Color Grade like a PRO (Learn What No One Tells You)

With Audio Lingmatch AI, you can spend more time creating and doing what you love instead of spending hours looking for a perfect music track. And now you can also get a massive
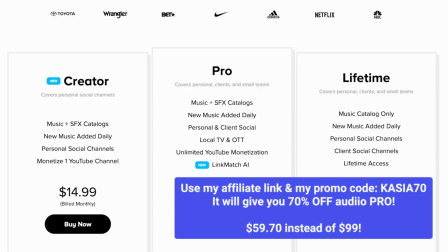70% off Audio Pro using my affiliate link and my promo code that you can find below this video.
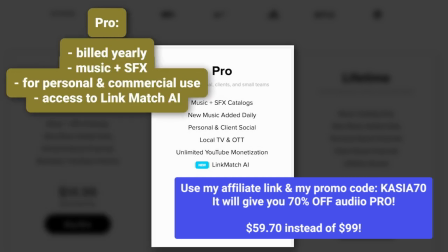And Audio Pro is the most popular audio license that gives you an access to all music, sound effects, and just mentioned Lingmatch AI feature. So what are you waiting for? Just click on the link below this video and try it yourself. So I will create a new serial note and I will just call it Look.
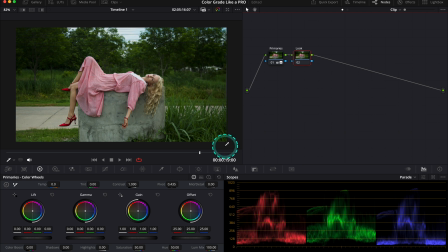And here I want to transform our greenery. I want to make it look more stylized, more quirky. I want to add a bit of teal to it. And as I want to alter mostly the midtones, as this is where it's the most of that green hue,
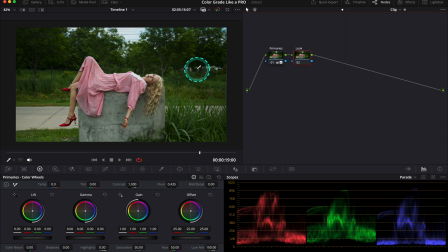and it will make the grade look more natural to adjust mid-tones and leave the highlights and shadows as they are. So because of that, I will use my gamma wheel. But now look what happens when I push it towards steel.
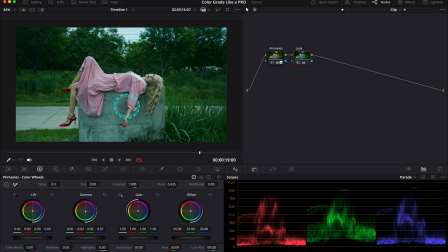It doesn't look right, as it also affects all the warm tones, so now the skin tone doesn't look natural at all. So this is where the qualifier comes in handy. So if you know the qualifier tool, you know that we can use it by simply selecting the green hue on the clip,
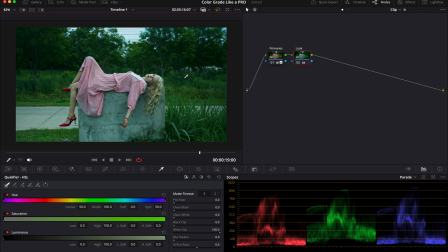and this way we will isolate the green color from the rest of the clip. But maybe some beginners don't know that we can also use some of DaVinci Resolve's ready presets that can help us perform this operation a bit quicker.
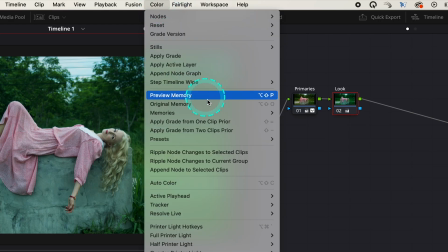So let's go here to color, then presets, and then let's pick 6 vector green.
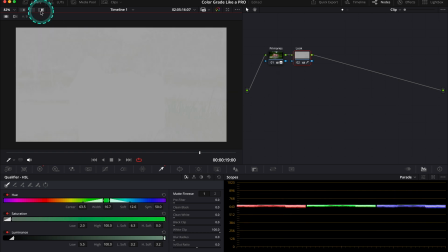And this preset, as you can see over here, automatically attempted to select the green hue in our clip. We need to adjust it quite a lot as the selection is barely visible. We have to basically expand the range over here, and it looks better. But now also expand the saturation over here.
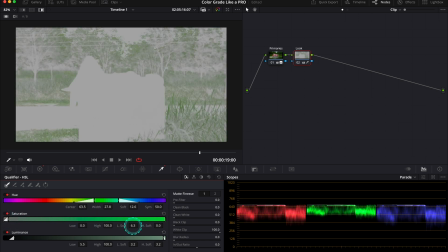And then here we can also decrease the softness.
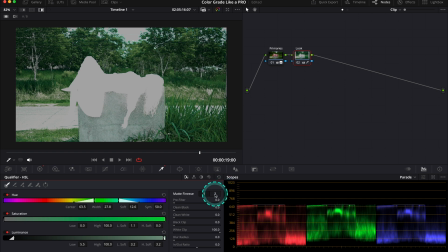Okay, and now I will also denoise my selection a tiny bit over here.
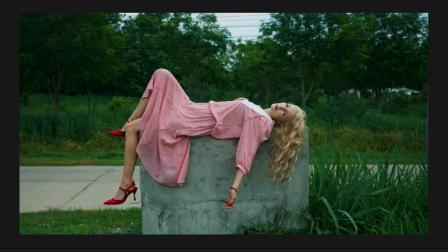And let's see what we've got. This is our before and after.
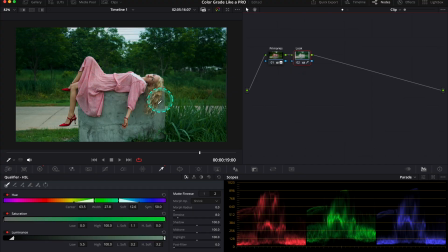So as you can see, we have removed the model from the selection, and now we've got a very nice color separation. Now, let's go back to the primaries and let's try to add more teal to the greenery. I want to push it a little bit more to get a nice vibrant look. Like this.
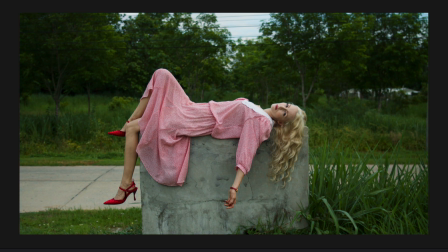And again, before and after.
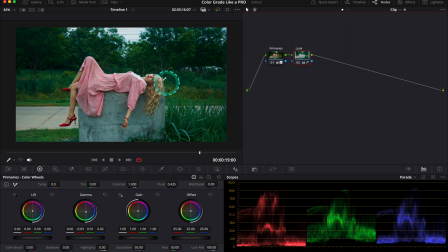And now I also want to add more orange tones and more saturation to our model. So what we could do, we could use the qualifier again and we could select her. But there's actually a way more simple pro way to do it. We can use the outside node.
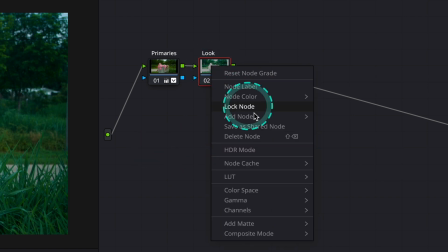So let's right click on the look node. Then let's go to add node and then add outside.
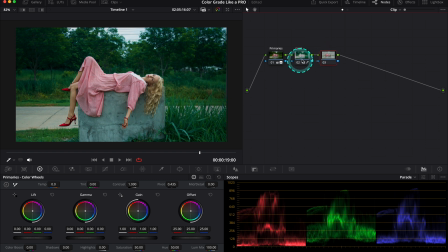And this adds the outside node. That's basically the same key that we have created before, but the difference is that it is reversed.
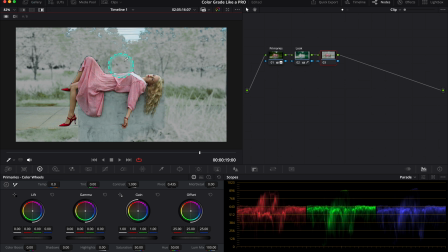So when we turn the highlight mode on over here, we can see the selection. You see it's perfectly reversed, and this is our look.
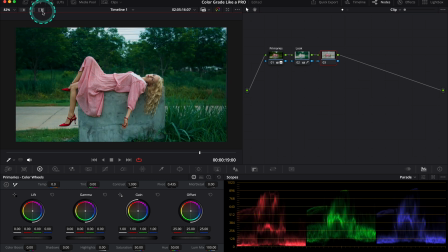So let's go back here. And now I will push my gamma towards yellow and orange to add more vibrancy to the person. Like this. And by doing this, we also add some warmer tones to the grass over here, that it's nice.
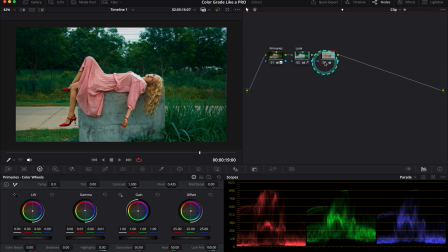And this is our before and after. And now let's have a look at the whole look before and after. Great. So now we are done with our look. So we can move to more creative techniques. So I'll create 3 parallel nodes after this one,
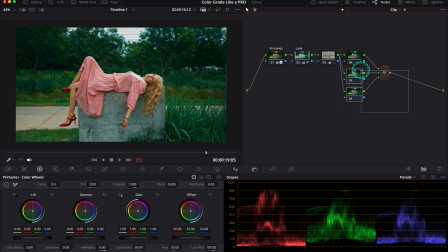hitting Option P. And if you don't know what's the difference between serial and parallel nodes, join my course.